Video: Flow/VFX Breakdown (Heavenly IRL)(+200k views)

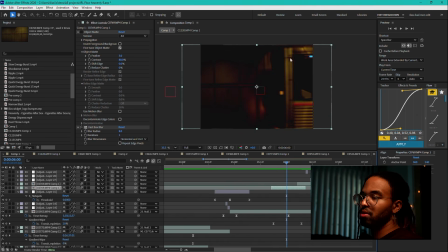The reason why it's good to have a start from the middle frame is so that it has a better understanding of what it's tracking. If you start too close to the beginning, like say you try to grab it from here, it may not understand what else comes into the frame. But if you do it from the middle, you can understand it going out and understand it coming in. So I mask that, which is like this.
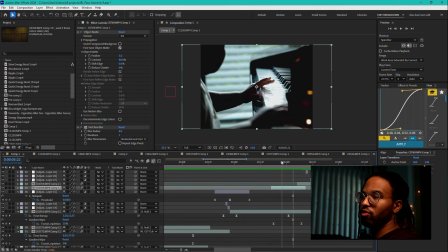And then of course, it's already moving from left to right, so there wasn't really much I needed to do to make that a transition.
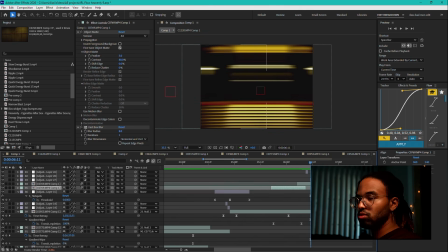And then for the end of it here, this is the same train clip.
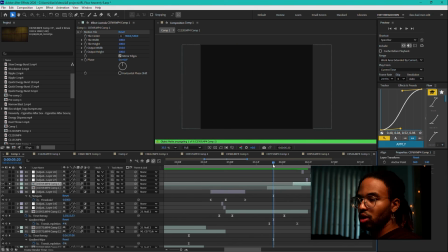So this first clip is the actual mask clip of the train moving left to right. Then right here, this is just a duplication of this bottom clip, but with no mask, because once it starts passing the screen, I don't need the mask anymore.
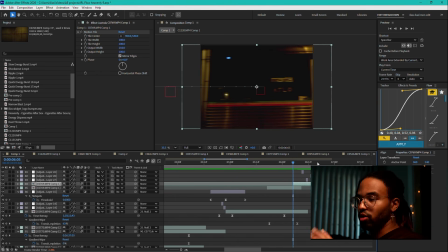It's already done its job of covering the layer so that I can start the next transition. At this point, I created, because I wanted to control the train's movements myself, I created a motion tile, which motion tile allows you to extend the borders of your footage just by replicating it.
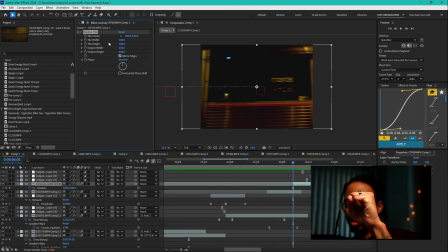So like if you have, like to say this is your footage, basically it would extend it by doing another version of that footage with the same everything. What you could do is, if you have a footage that's like this, let's say this is your footage and you want to motion tile it, but still,
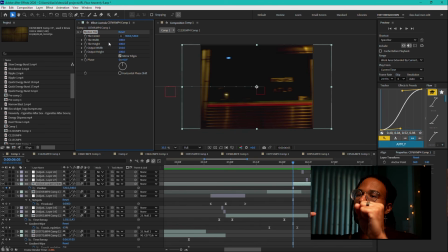because you want to do some type of motion and want it to look the same, you would mirror the edges, which would make it kind of look like this. And so even when it's moving really fast, it just helps with those kind of movements. So probably wasn't the best example, but so I have this motion tile.
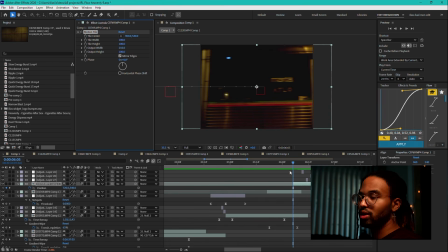I'll put width set to 210, so that extends this, so that when I do this position movement here of moving from right to left, so like I said, I wanted to control the movement at this point. So once I got this far, I duplicated this right here and just cut it here.
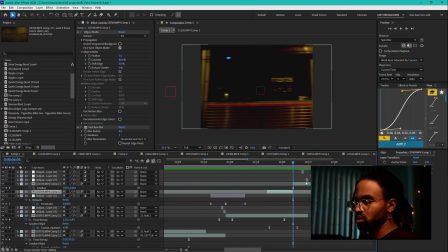So this is just right where the clips end, and tail here is just there, but it's covered by this next clip, so it doesn't matter that it's there. But then I was like, all right, I don't need to worry about, because the train was moving slow, I wanted to be a quick wipe.
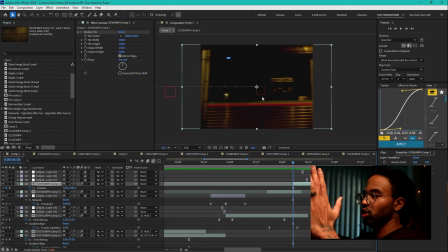So I motion tiled it to extend it where it just kept repeating itself further of the same clip. And then I just keyframe the position from right to left really fast with the motion blur on the layer turned on.
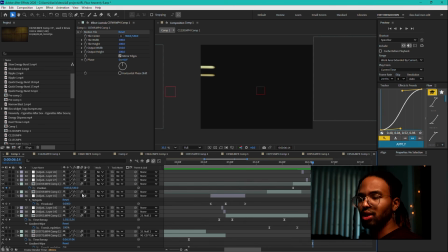You may notice for all these layers, if you get the project file, that anytime there's like a quick movement or anything of that sort, I do turn on motion blur just because it helps sell it. And of course, once again, a couple of one frames in there. I have a blur directional here.
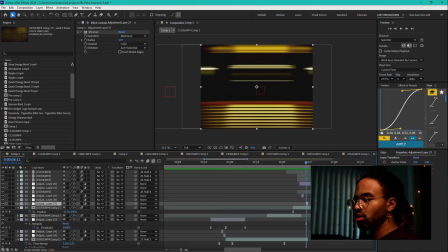I have a mini max here, there. I have a pixel sorter here, just like that.
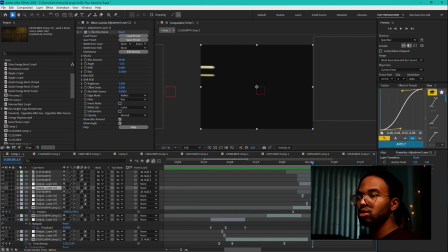And then I have another blur directional on this one. And then I have a lens blur, and that is going from 0 to 8, or no, is it 8?
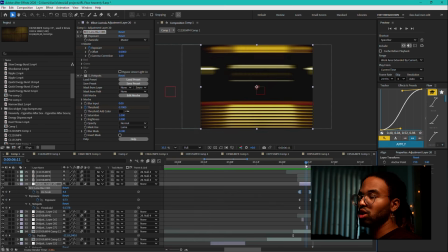To 15, down to 0. That's what helps sell some of these movements, doing a lens blur with a little bit of a exposure flash, so it goes from 0 to 250 back to 0, helps it flash in, and then I have the hot spots going dark to bright.
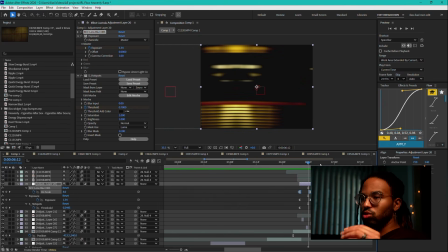So I noticed that sometimes pairing the hot spots, which kind of darkens the darker parts of a video first, with an exposure to brighten what's left, can give you some really cool effects. So that's what's happening there. Kind of gives it kind of like a nice warp.
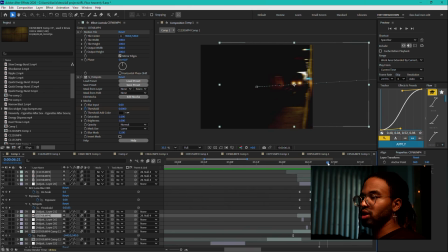And then this footage was already dark on the left side, so it kind of just worked with that transition that it was dark. I was able to just keyframe it to move in from right to left. So with some position keyframes here, just like that.
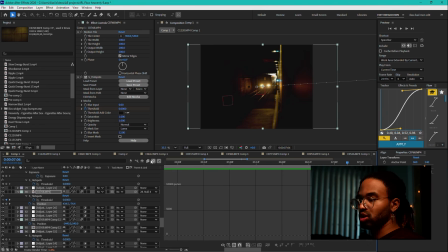I have the graph pretty sharp so that it jumps in, but then slows down to ease into place.